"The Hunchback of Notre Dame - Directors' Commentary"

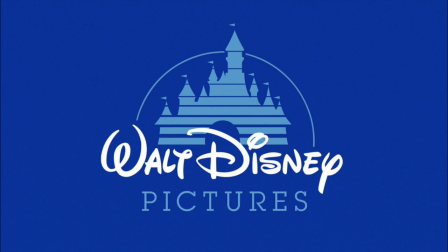0:05 Hi, I'm Don Hahn, the producer of Hunchback of Notre Dame. And I'm Kirk Wise. And I'm Gary Trousdale. We're the directors of the Hunchback of Notre Dame. And for the next 90 minutes, we're going to give you a little backstage tour of the making of the Hunchback of Notre Dame with sorted details and possibly a challenging abdominal workout along the way.
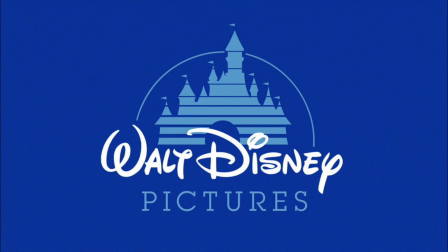0:24 Was that assorted details or sordid? Sorted details, I think it was. I think so. Very good.
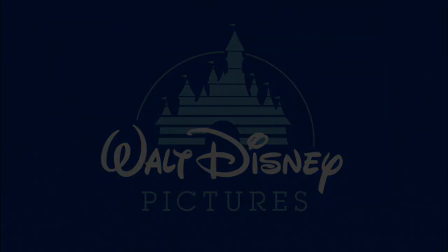0:30 Well, this movie all starts out with Victor Hugo in France and this opening sequence, which was pretty challenging to put together.
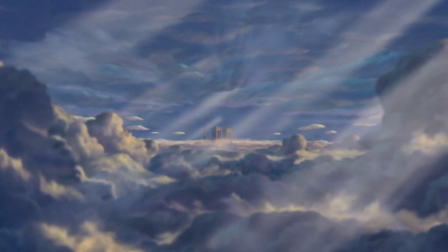0:37 This is probably the longest single shot in the film. We actually managed to make our camera and computer department
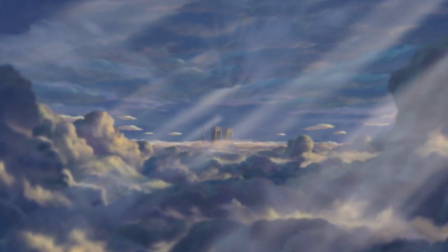0:45 start coughing up blood trying to composite this entire scene.
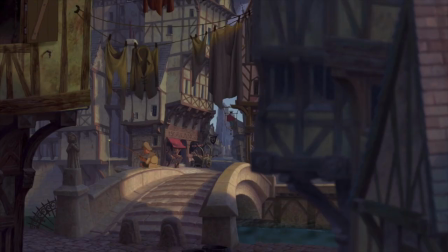0:50 We were told that the computer could not crash because it could handle so much information, and we crashed it twice, and we're damn proud of it. We are really proud. It's probably 50 or 60 levels of artwork you're looking at here as we're sailing through the city towards Notre Dame.
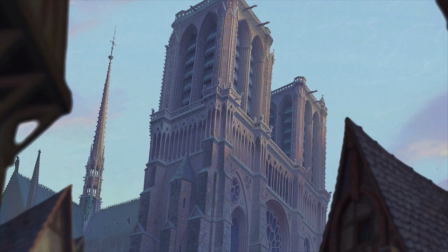1:03 And we went to Notre Dame several times. It's one of those funny movies where you can actually visit the place where it takes place. Yeah, that was one of the things that was unique about this film was that we were able to visit Notre Dame and spend a couple of weeks there, crawling all over the thing and taking pictures from every possible angle and taking rubbings of the texture of the stone.
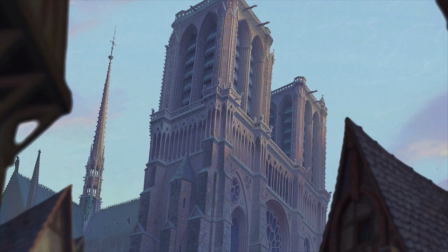1:21 and it was great it really it really gave us a sense of being there and i think made our rendition of the cathedral all the more believable
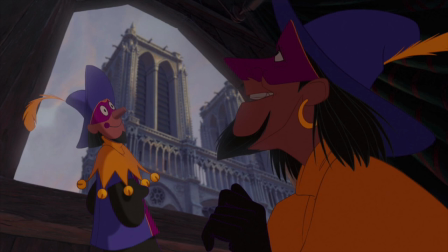1:28 this whole sequence uh didn't start out as a song did it no it did not this was there's a dance number no this whole sequence is a long boring talking uh introduction as to how how claude frollo the most powerful man in paris would be uh would be hitched up with uh quasimodo the
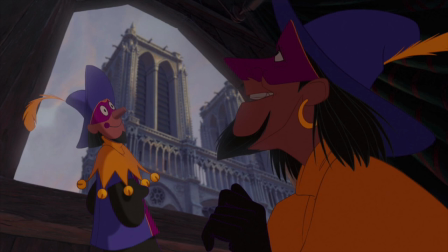1:46 the um misshapen bell ringer yeah it was always really hard for us to justify what is our villain of the story doing sort of attached at the hip to our hero of the story. And so this prologue was devised to kind of explain how the two of them came together, their secret origin story.
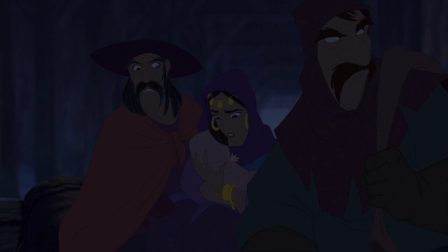2:05 So we tried a couple versions just dramatically acted out with dialogue. It just didn't work. It was very dry, it was very talky, and it was very dull. And it was actually to Stephen Schwartz, who looked at the material and said, guys, I think...
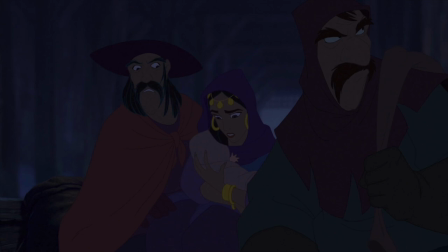2:23 He said, I can help you here. Yeah, I can musicalize this. We can turn this into a song. We can get much more information in a much more interesting and dramatic way if we do it through song. Here comes the bad guy for the first time.
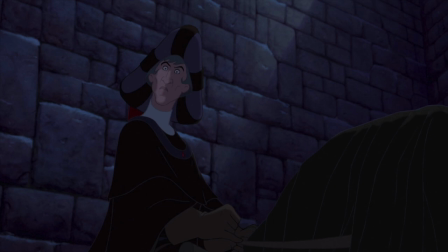2:35 This is the bad guy. You can tell because of his black horse, black hat, black cape. If you haven't guessed yet, here's the villain. And voice from the tomb. His horse, by the way, his name is...
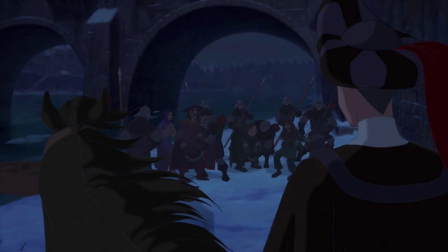2:49 Snowball. Snowball, appropriately enough. This whole sequence was done in our studio in Paris, and it was interesting because they seemed to have a real grasp, obviously, about the way medieval Paris looked because they walk out their front door every day and they see it. And there it is, every day. Yeah, they sort of had the home court advantage.
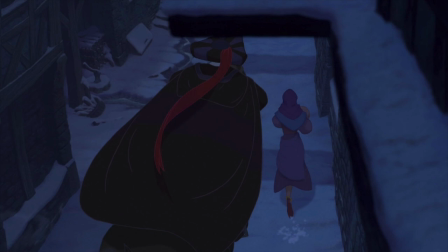3:06 Something interesting about Frollo in the sequence, which is very subtle, the sequence takes place 20 years before the actual story begins.
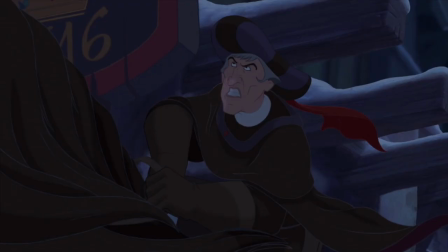3:14 And if you look at Claude Furlow's features, and particularly the color of his hair, you'll notice he is 20 years younger. He's about 15 years. Yeah. Well, yeah. We say 20 years in the song. Something like that. Somebody says 20 years. Yes, yes, it's 20 years. This whole sequence was boarded by Paul and Gaetan Brizzi,
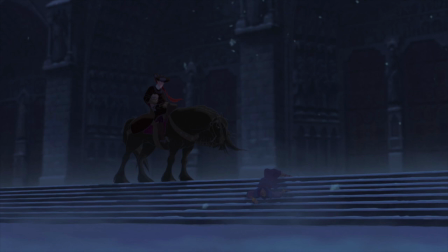3:32 two Parisian brothers who did a great job of the sense of this locomotive of a horse bearing down on Quasimodo's mom.
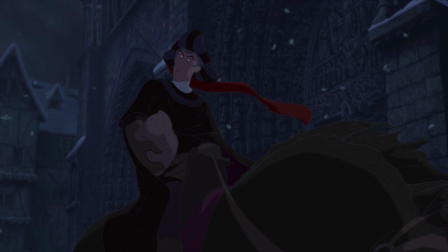3:43 There was a lot of discussion as to whether or not you should see Quasimodo's face as a baby. And we opted not to see it because we thought it was more dramatic to reveal it later as he comes out of the shadows and we see him for the first time. We thought it might be kind of unintentionally humorous to see this little, you know, quasi-quasi baby.
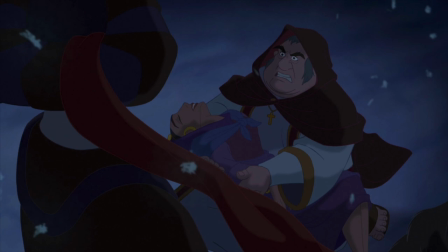4:02 Some great special effects here, too. Just snow blowing off the top of the well and some great computer-generated snowflakes flying through the scene. Well, that scene with the well was a good combination, because there was the hand-drawn effects of it blowing off the well, like you said.